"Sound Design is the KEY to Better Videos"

Now that I have client work and I need full licensing across everything, I use Artlist for all of my music, and then I use Soundly Pro for all of my sound effects. Artlist has a wide range of really high quality music, and Soundly Pro has probably the best library and user experience I've seen for sound effects. The desktop app literally lets you drag and drop sound effects from the app directly into Premiere Pro. They are both stellar services, and I cannot recommend them enough. So the way I see it, there are 5 main components to creating your overall soundscape. This includes ambient sounds or your background noise, Foley, meaning real life recreated sounds, sound effects, meaning non-natural sounds,
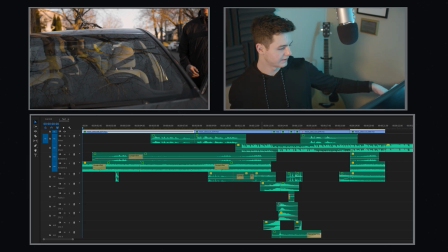voices or dialogue, and then music. So we're gonna take a look at this sequence from the beginning of the video. This isn't an exact step-by-step tutorial on how to do sound design, but rather a breakdown just for time's sake. and we're going to look at how to layer all 5 of these components together in Premiere.
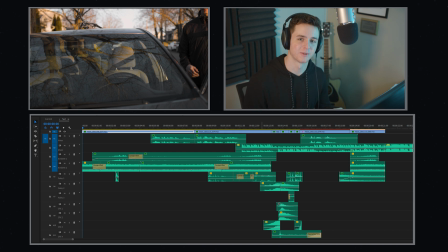I will note this is best experienced with headphones. Alright, so let's build this from the ground up. If we solo just the track of my voice, it is just my voice dubbed onto the video, it's not even real.
So if we give this a play, none of what you just heard was real.
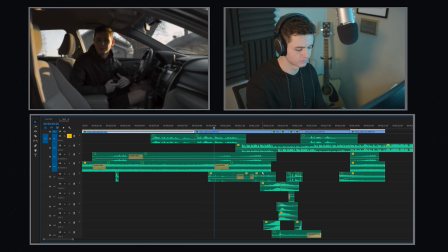And it's not the power of some fancy voodoo magic.
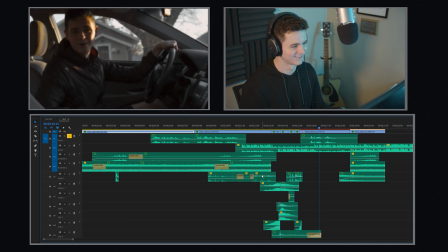That's the power of sound design.
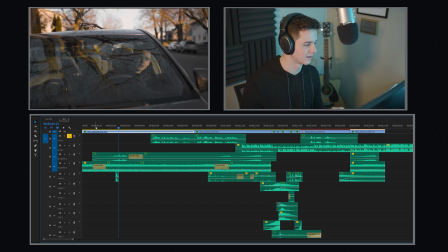So even in the spots where nothing's really going on, like in through here, it still feels really empty. So most people's solution to this would be music. However, in this case, I felt the music best came in when the car was actually starting.
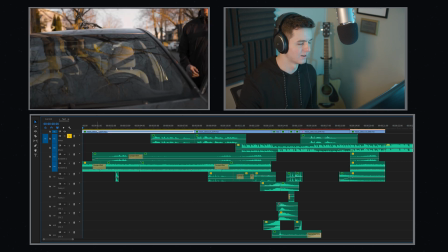So we have this whole 10, 11-second sequence where nothing's really happening, but we still want to fill the emptiness. So what do? We hit our first layer of sound design, and you can see over here I have all my tracks labeled.
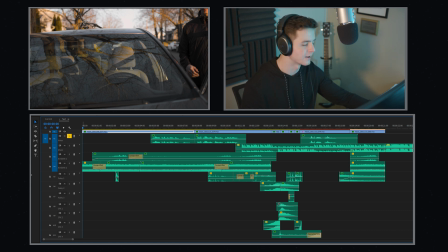We have voice, music, and then ambient 1 and ambient 2. Ambient sounds are the things that our ears take for granted. They're never really at the forefront of the mix, but they do serve a huge purpose in making our world feel alive.
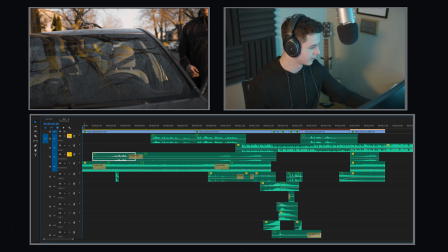So ambient 1, if I play it here, is a track filled with birds chirping. And then ambient 2 is a busy city street. And this is a good thing to note, that your sounds don't always have to one-to-one recreate what's going on screen.
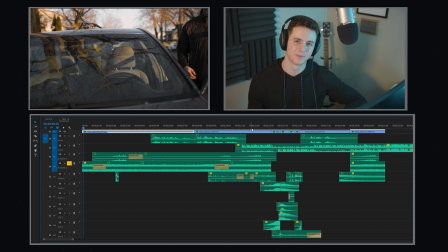Obviously, I'm not on a busy city street, but I did choose this sound to kind of recreate the feeling that there was more things going on in this clip than there really are. So let's play that real quick.
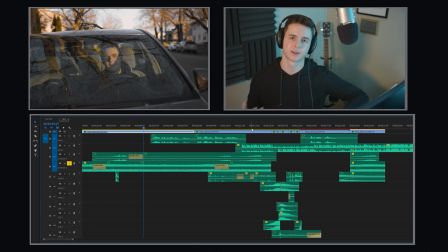Now there are some effects on these clips, like the low pass filter, that are happening. But again, for time's sake, I will break these down in a future video. Right now, we're just figuring out how to layer all these sounds to best tell our story.
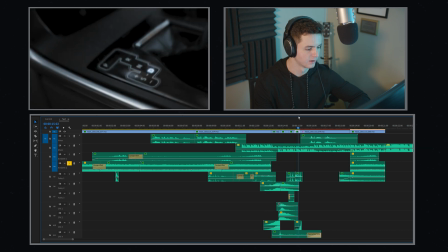And then note, on the second clip where I am here in the car by myself, I did choose...
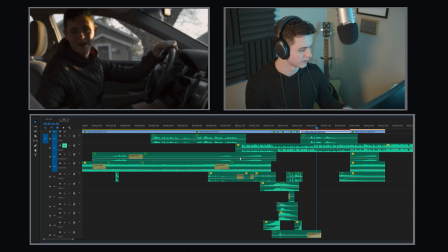That's the power.
Let's actually mute the music here.
That's the power of sound design.
I did choose to not use any ambient sounds because I wanted to feel like the air is getting sucked out of the room when we land on this final, or second to last shot.
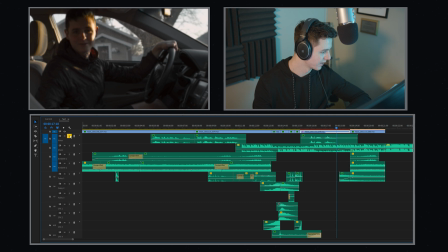So if we play just my voice and just the ambient sounds, this is what it sounds like.
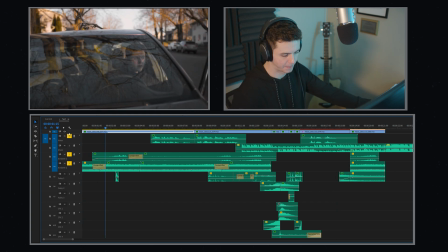None of what you just heard was real. And it's not the power of some fancy voodoo magic.
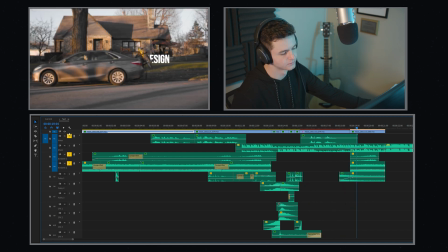That's the power of sound design.
So especially in this beginning part, there's not much going on.
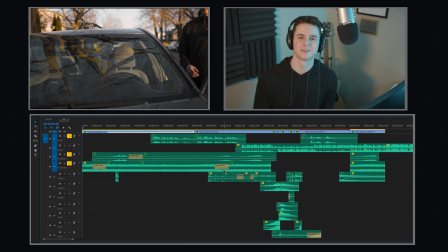You can definitely tell it feels a lot more alive. The awkward emptiness has been filled, and although it's nothing really in the forefront of the mix, it still is present, and it helps break up that awkward silence.
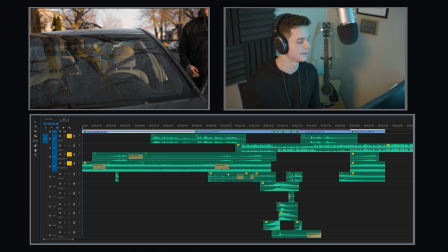So our ambient sounds are there, but none of the things that are actually happening on screen are audible quite yet. And so the difference between Foley and sound effects can be hotly debated, but my take on it is that Foley is the visual things that are actually happening on screen, natural sounds.
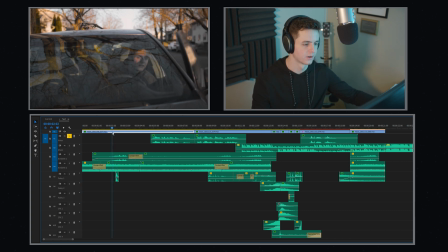So for example, the car door closing here, I would consider that sound effect to be Foley.
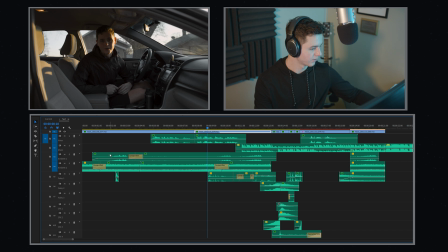Later on we have, let's see, the keys jingling. I consider that to be Foley. Things that are not Foley are things like whooshes, weird laser sounds that you'll see later on here.
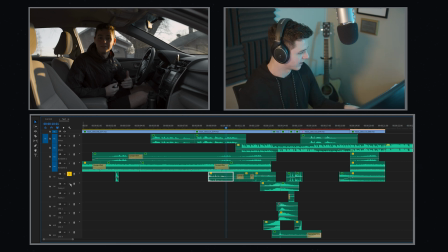So let's go ahead and just stack up the Foley tracks. I have Foley 1, 2, and 3.
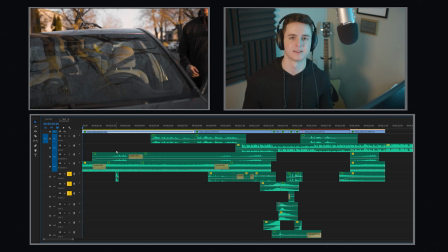And this will help you get a better idea of what I consider to be Foley.
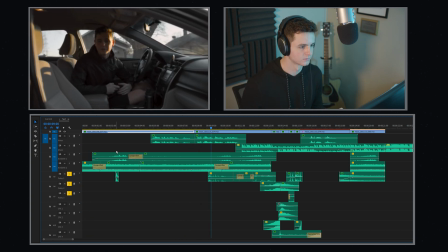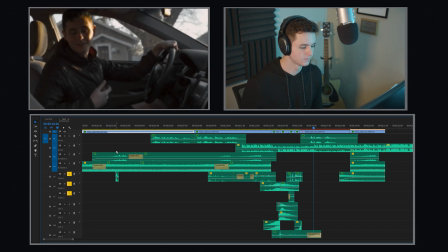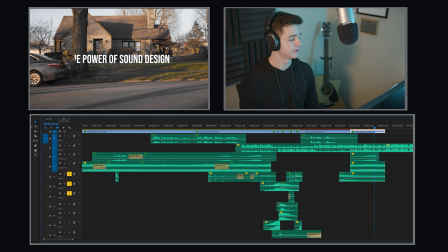So there are a few things going on here. It's not too complex. We have the car door shutting.
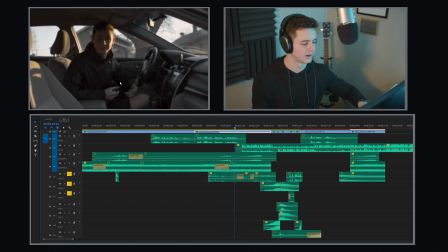We have my keys jingling around, so I'm holding them in my hand. We have them going into the ignition. We have the car starting.
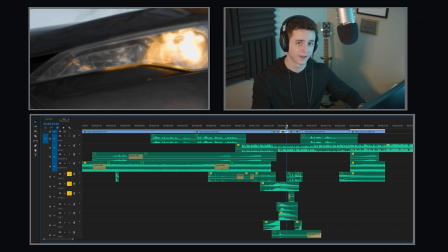We have a sound of a bike chain, since the bike is shown here in the shot.
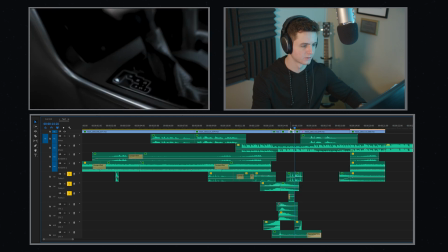And then we have the stick being shifted. And then finally we have the car driving away at the very end.
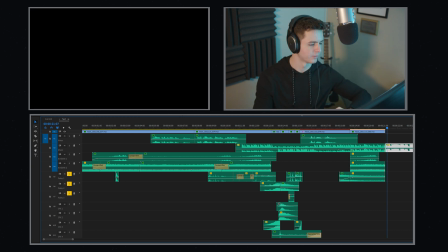Alright, so these are the sounds that sell the realism of your sequence. When paired with the ambient sounds,
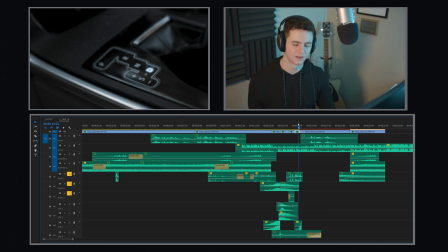they make the whole world and the visuals feel much more alive in a way that the sounds from your in-camera microphone just cannot. So if we stack on our ambient sounds as well, then this will start to sound a lot more natural.
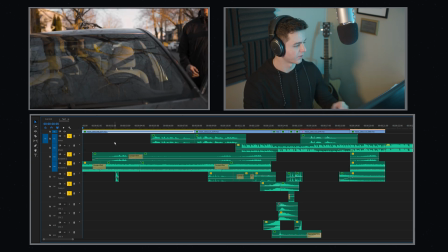Let's put my voice in there too.
None of what you just heard was real. And it's not the power of some fancy voodoo magic.
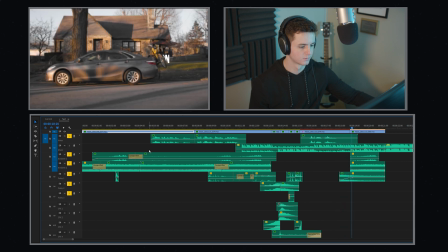That's the power of sound design.
So this is sounding pretty good already. It sounds pretty realistic for the most part, but we can push this farther with the addition of sound effects. To me, these are things like risers, whooshes, or anything that wouldn't naturally occur with your visuals.
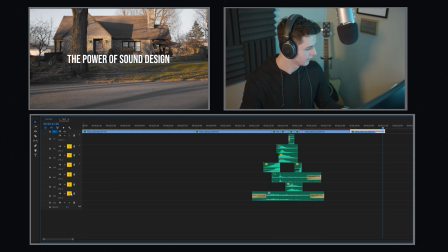So let's play the clip with just sound effects. And none of these sound effects come in until later on, so here's just the sound effects.
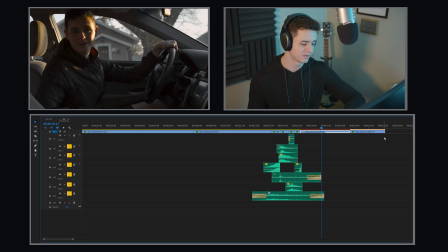It's short, but it adds a lot of momentum and flow to the clip, and this is even better simulated when you add in the Foley here.
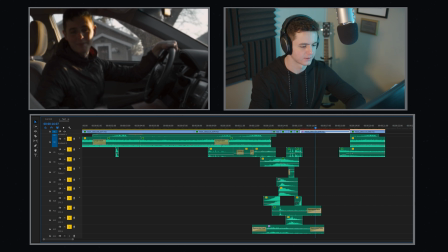And then let's stack the ambient sounds on top of that for this quick little sequence.
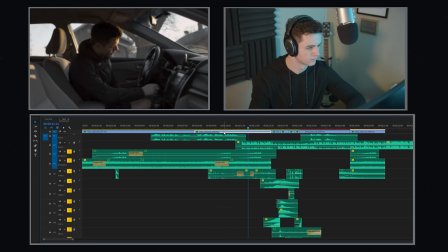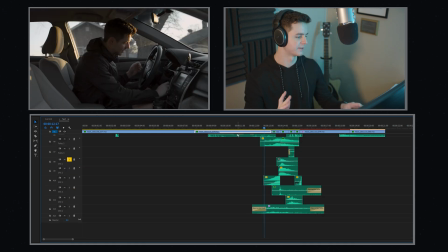So here in the first sound effects track, we have a whoosh.
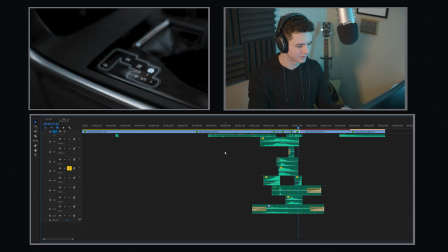In the one right after that, a sci-fi laser. And then another one of those in the third track, followed by glass breaking.
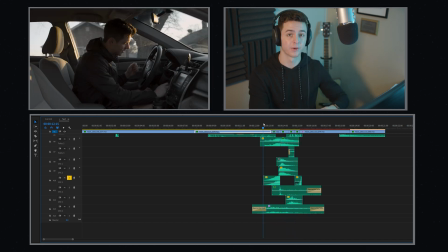So both of those sounds are actually played in reverse. So this is kind of the effects rack of things you can do to manipulate your sound to get really cool things out of them. Again, I could break this down in a later video. Next up we have another low whoosh.
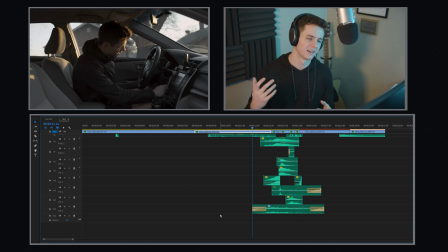These things add the depth to the sequence to make it go from lifelike to greater than life. When all the sound design, primarily meaning no music, is put together, this is what it sounds like.
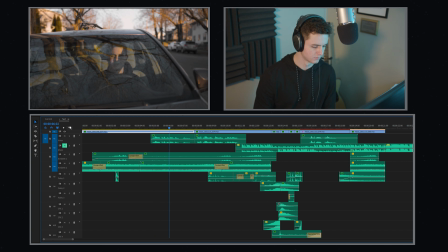None of what you just heard was real.